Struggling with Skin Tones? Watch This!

This is looking a little green. And once you adjusted your skin tones to the primaries that you want, since mine was already white balanced, mine looks pretty good. You can then go into more minor adjustments. Now I'm going to name my nodes really fast. Now, since my exposure and my white balance is correct, I'm now going into more minor adjustments.
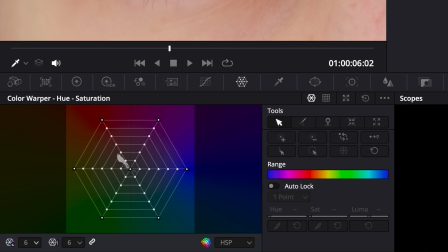(4:27)
And how I'm going to do this is with the color warper. And I named it just web right here.
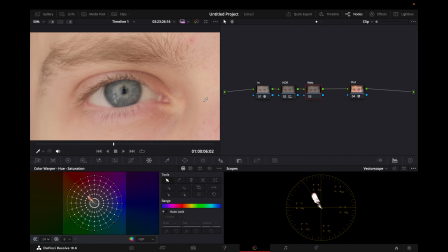(4:32)
But what I like to do is find a point where my skin tones look completely correct.
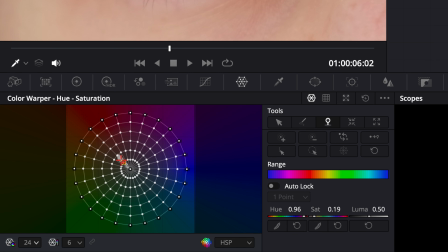(4:38)
And I like to lock off that area.
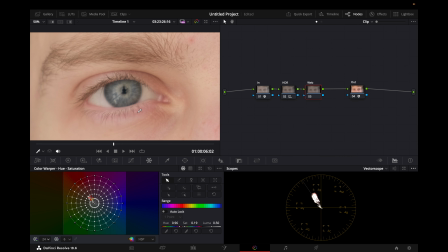(4:41)
Now that it's locked, I can go to other areas where I feel like it's falling a little bit out
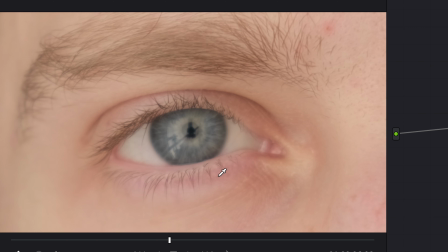(4:47)
of where I want it to be. Now, it's okay if some parts are red and some parts are yellow. That's fine, it's natural. But let's say you want it to be just slightly more commercial-like, you can make smaller adjustments like this.
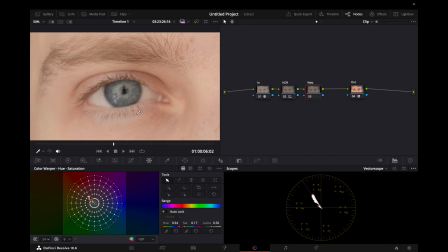(5:02)
Here, I will steal this, and you can see I went way too far on that.
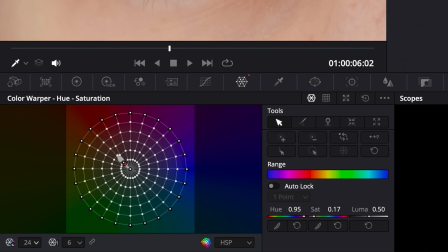(5:08)
But now those pinkish reds are looking a little bit better. And I'm going to bring it all the way back and then start making little minor adjustments.
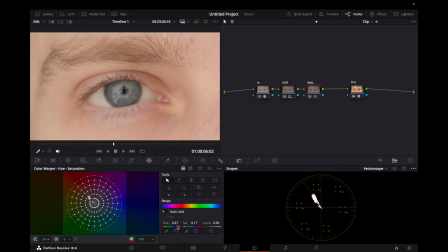(5:19)
Now you can see it's not too much, but it's also really helping out get those magentas out, because a lot of Fujifilm footage sometimes is magenta, and I know a lot of you guys shoot on Fujifilm, so being able to correct it just slightly like this is nice.
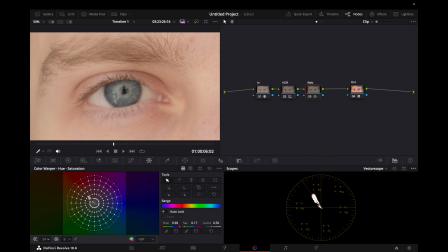(5:37)
And I might actually bring that slightly more up, give some more red in there, just to make it look a little more natural.
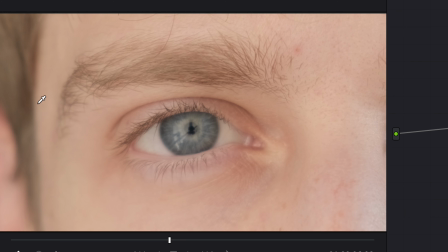(5:44)
Now, if I zoom all the way out, we also have some yellows in the hair here. It's not really affecting the skin tones, but if it was affecting the skin tones too much,
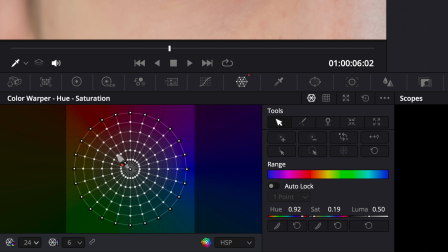(5:56)
you can just bring that in ever so slightly.
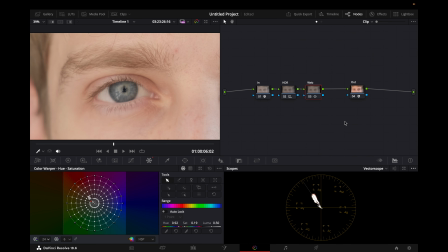(6:00)
Now, the reason why I say don't go overboard with this is because sometimes it can make it look really flat, and a lot of times in movies, you might not even notice this, but the skin tones vary a lot.
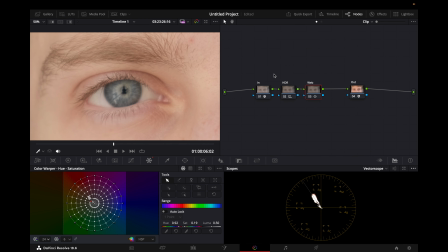(6:13)
Depending on how they light the scene and how they set everything up, the skin tones aren't always going to be the most perfect thing in the world. Sometimes there's gonna be some magenta hues. Like, if you ever see anyone sitting on grass, they'll have reflections in their skin bouncing back from the grass, and that's natural.
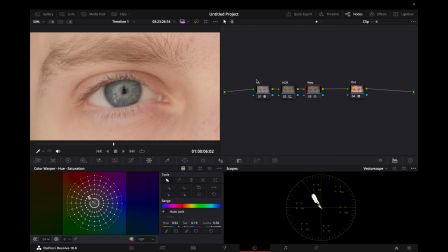(6:32)
But if you're going for a commercial look, this is how I would do it to get perfect skin tones.
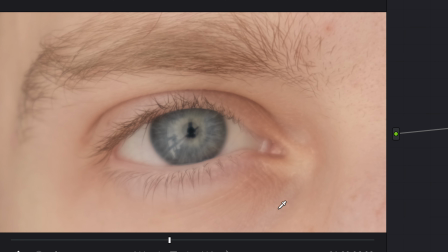(6:37)
And you can see when I turn that on and off, it looks a little better, but I'll show you an example of going too far with this.
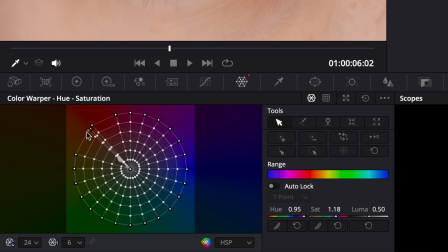(6:44)
So let's say we have this, and we just bring both of these completely in, so they're right on that skin tone line.
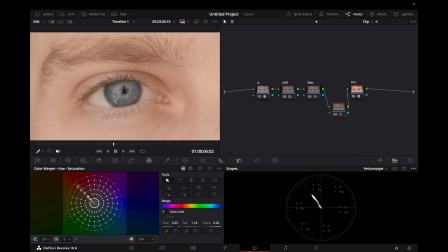(6:52)
And you can see now everything is in the skin tone line, but you lose a lot of that color variation. Like up here where there was like more greenish color, that's all gone now. Here where there was more reddish color, that's all gone now. And it kind of just flattens all this color and gets rid of a lot of the nuance.
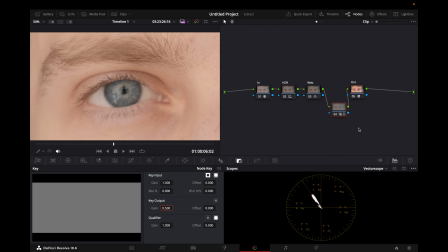(7:10)
Now, of course, if you do want it a little bit flatter,
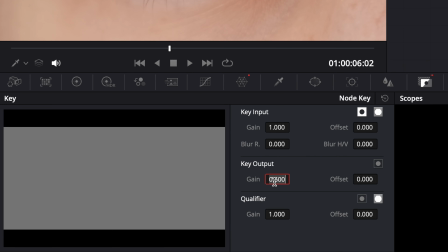(7:13)
you can do this and then just turn it down a little bit, because it was looking a little bit green up here,
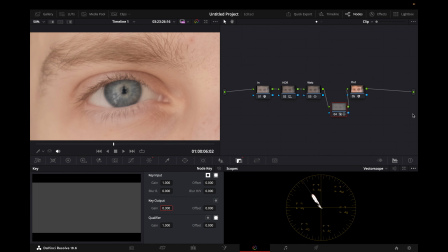(7:19)
but now that I flatten it just a tiny bit, we're getting rid of that. Also, you might have other colors in the scene that you don't want to affect, so sometimes you have to mask out the skin tones, but you want to try avoiding that so that you don't have any artifacts or like make it look weird,
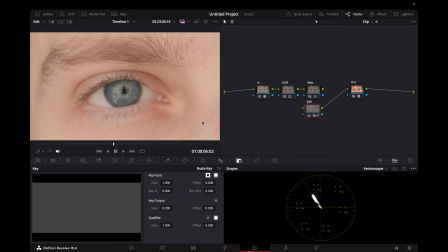(7:36)
but you can mask out the skin tones. Usually I try to avoid that, but as you can see, I can turn that off and I can turn it on, and now my tired eyes, yes, these are my eyes, but now my tired eyes are looking a lot more fresh. They're not as red. It's looking a lot more even, almost kind of like a Dune Blade Runner 2049 kind of look, where it's like kind of really flat, really flattering.
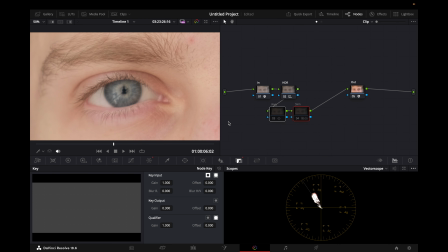(8:00)
And you still get variation here where it's like a little bit red, a little bit yellow, but for the most part, it's in this like perfect range.
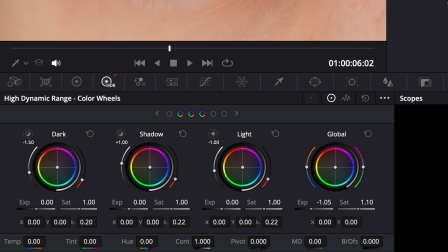(8:08)
Now I'm going to go back to HDR and I can bring up that saturation.